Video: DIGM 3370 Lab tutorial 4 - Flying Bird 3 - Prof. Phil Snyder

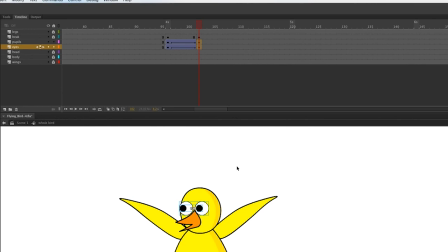So click and drag to select those two keyframes, and then we can arrow over, get the eyes in position so it's just kind of sticking out from that side, and then click off of it,
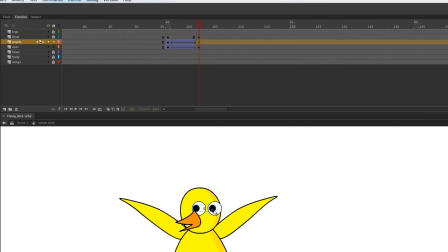and then click the pupils, and then move them into position so they're looking the other way. And if we now scrub through, you can see we got the animation where it's moving from there,
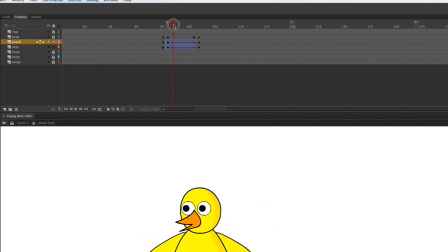then to center, looking forward, and then to that side. Now we're going to do something different with the beak. Let's go ahead and lock those two layers, the pupils, because we got that done, and unlock the beak.
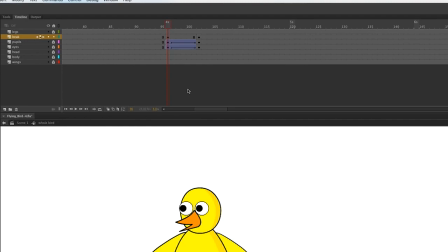Now we're going to do the beak differently because it's not a perfectly round object. It's not symmetrical. We're going to put two different classic tweens in the beak animation. Let's start here on frame 98,
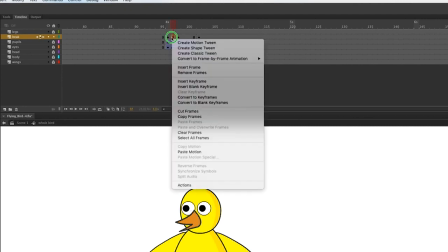and press F6. And then let's right click, create classic tween.
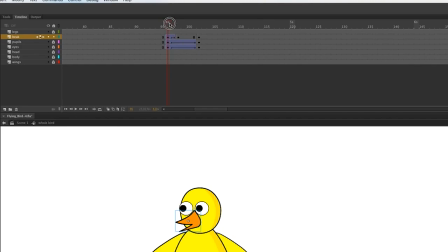So it's going to be a very short animation, just 3 frames. Click on that keyframe now, press Q, and we're going to start flipping it. Hold down the Shift and the Option key so that the center stays in place.
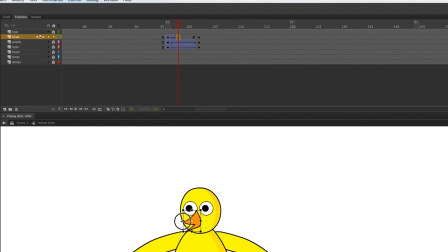And we're going to just start giving the appearance, along with the eyes, that he's turning his head. Now, we're not going to go all the way to the middle because look what happens.
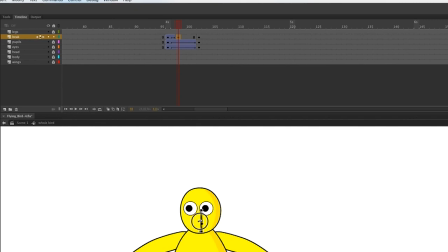It becomes one-dimensional. It just becomes one line. That won't work. So we'll take it just far enough to trick the viewer's eye into thinking that it's turning.
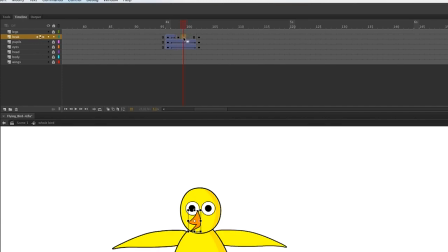So we'll go that far with it. And then we go to the next frame after that, add another keyframe,
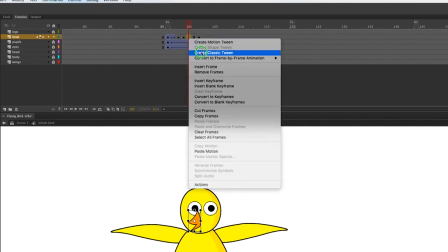F6, and then let's put in a classic tween from there to the opposite position.
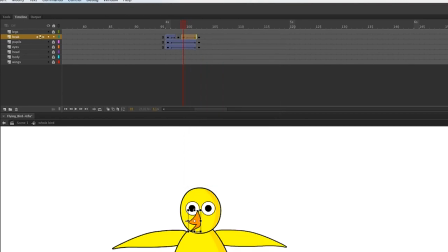So it's going to flip from this position over to the opposite. So hold down the Shift and Option key, and then take it over to there, and then we need to reposition it a little bit, arrow over.
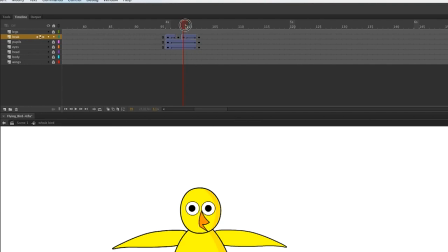So that's where it's going to start. And then let's go to the last frame and take it all the way and then put it in position.
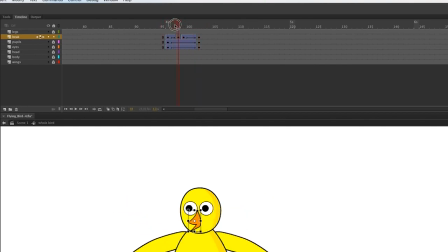So now you can see that we have a complete animation, and it only just jumps from there to there, so we don't have that funny looking line,
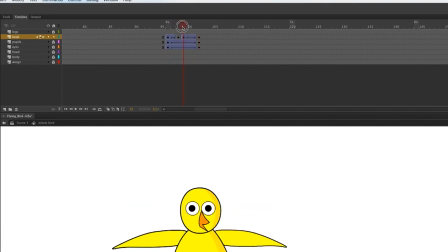and it's believable. Okay, so that's at 4 seconds.
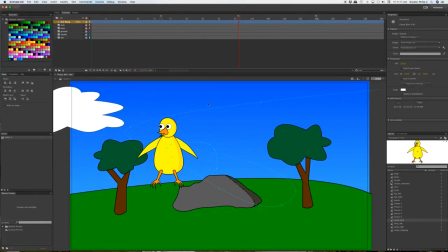So let's go back into scene one and let's take a look at what happens at that point now that we have our animation.
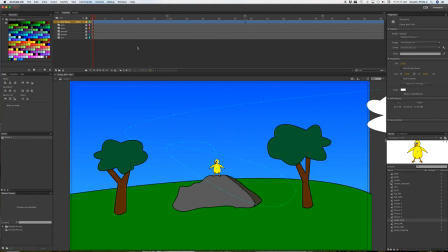Go to frame one and then press return.
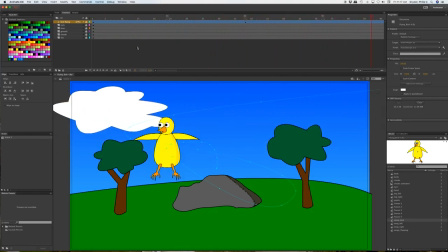And then when it gets to 4 seconds, magically he's looking the other direction.
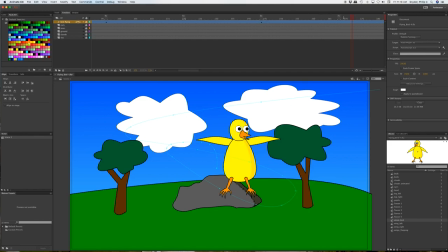And then we need to do the same at 6 seconds, where he starts flying the other direction.
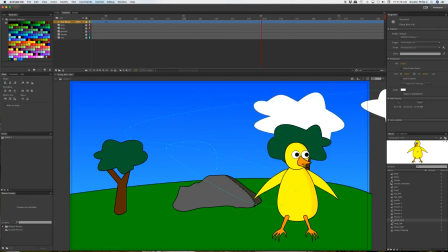So let's go back into the whole bird edit mode,
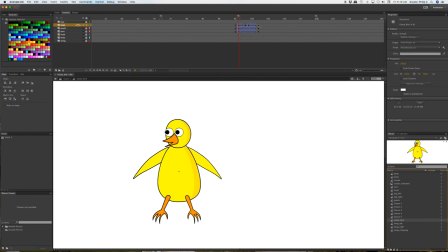and we can do a little copying and pasting here and then some tweaking to save ourselves time.